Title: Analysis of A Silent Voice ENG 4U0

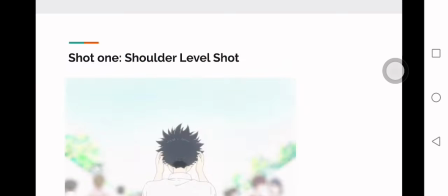[2:34]
Okay, yeah, so that was the clip. So the first shot is the shoulder level shot. And it is a shot that is held around as high as the person's shoulder, so you can see in the image here that it's held
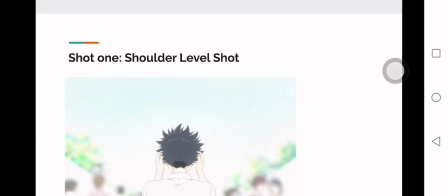[2:49]
as high as around Shoya's shoulders, and it is placed behind his shoulders. Although most shoulder level shots are used to connect two characters, the frame in this shot is used to focus on Shoya. It disconnects him and emphasizes him from the other people in the shot who are blurred out.
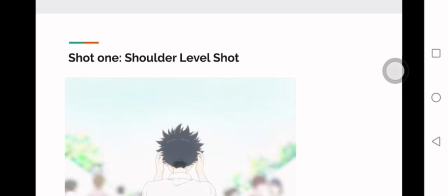[3:06]
It gives the audience a sense of disconnection between Shoya and the rest of the society. The music also starts to slowly increase pace, and the cinematography gets much brighter in this frame, which foreshadows something intense is about to happen.
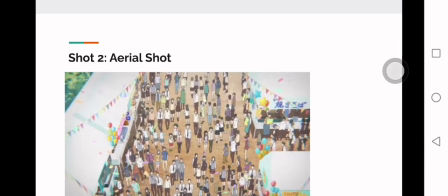[3:22]
So the next shot that I chose in this scene is the aerial shot. An aerial shot is taken from an elevated point. It is taken from the perspective of a bird's eye view. This shot usually gives us a deeper understanding of what's happened metaphorically in the scene.
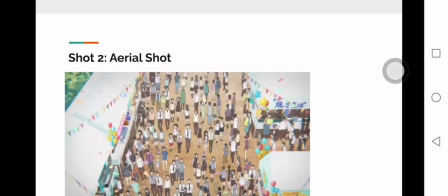[3:38]
The shot, in contrast with the shoulder level shot, connects our main character back to society. This is why the camera angle zooms out. In this shot, no emphasis is put on Shoya anymore, and instead the camera lens purposefully blends him in with a crowd of people, unlike the shoulder level shot we saw earlier.
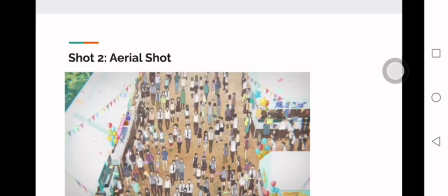[3:59]
In this scene, Shoya is basically seen as any other normal human and is not held back by anything, which is his passive bullying. He is not seen as a criminal by others, and the shot of this scene really shows that.
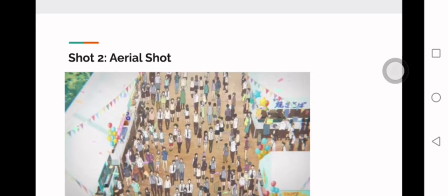[4:12]
It is also in this scene where the climax of the song is reached. Another thing to note here is that in this scene, it pauses until the X from the main character's perspective fall off.
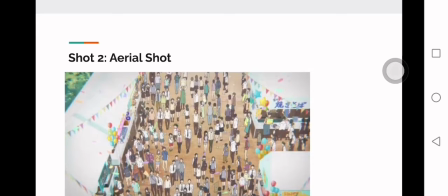[4:26]
It is almost like a freeze frame until the climax is reached. The climax of the music is also held during this time.
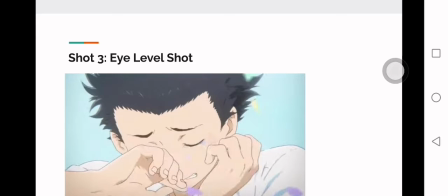[4:34]
So the third shot that I chose is the eye level shot. This close-up scene shows Shoya crying. An eye level shot is a shot taken directly at the character's eye level. Usually it represents a neutral view and doesn't really judge the character like angular shots do.
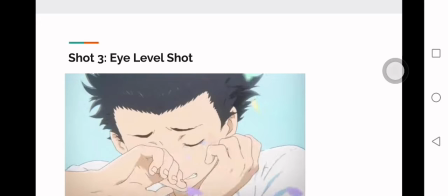[4:50]
However, in this scene, the eye level shot is supposed to create a strong connection with the audience and show them how Shoya is feeling. In this scene, it is supposed to accentuate the strong emotions that he is feeling. You can even hear his crying overlapping with the music, which is also supposed to demonstrate this.
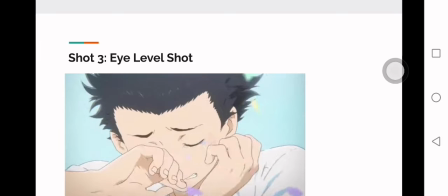[5:07]
The music played here is after the climax, and it is much more clear.
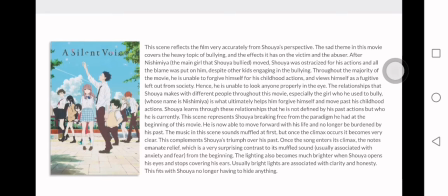[5:14]
So now I'm going to talk about how, this scene it reflects the film. So this scene reflects the film very accurately from Shoya's perspective. The sad theme in this movie covers the heavy topic of bullying and the effects it has on the victim and the abuser. After Nishimiya, the main girl that Shoya bullied, moved,
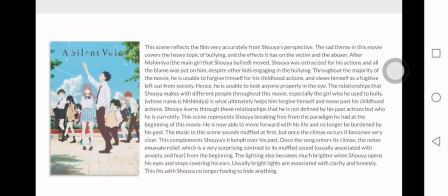[5:33]
Shoya was ostracized for his actions and all the blame was put on him, despite other kids engaging in the bullying. Throughout the majority of the movie, he is unable to forgive himself for his childhood actions and views himself as a fugitive left out from society. Hence, he is unable to look anyone properly in the eye.
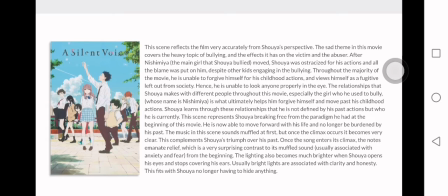[5:52]
The relationships that Shoya makes with different people throughout this movie, especially the girl he used to bully, whose name is Nishimiya, is what ultimately helps him forgive himself and move past his childhood actions. Because Shoya learns through these relationships that he is not defined by his past actions, but who he is currently.
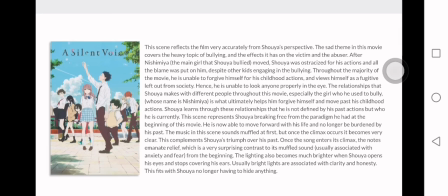[6:10]
This scene represents Shoya breaking free from the paradigm he had at the beginning of this movie. He is now able to move forward with his life and no longer be burdened by his past. So now I'm going to talk about how the cinematography complements what I just said.
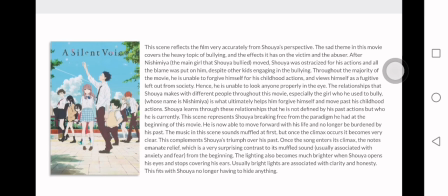[6:28]
The music in this scene sounds very muffled at first, but once the climax occurs, it becomes very clear. This complements Shoya's triumph over his past.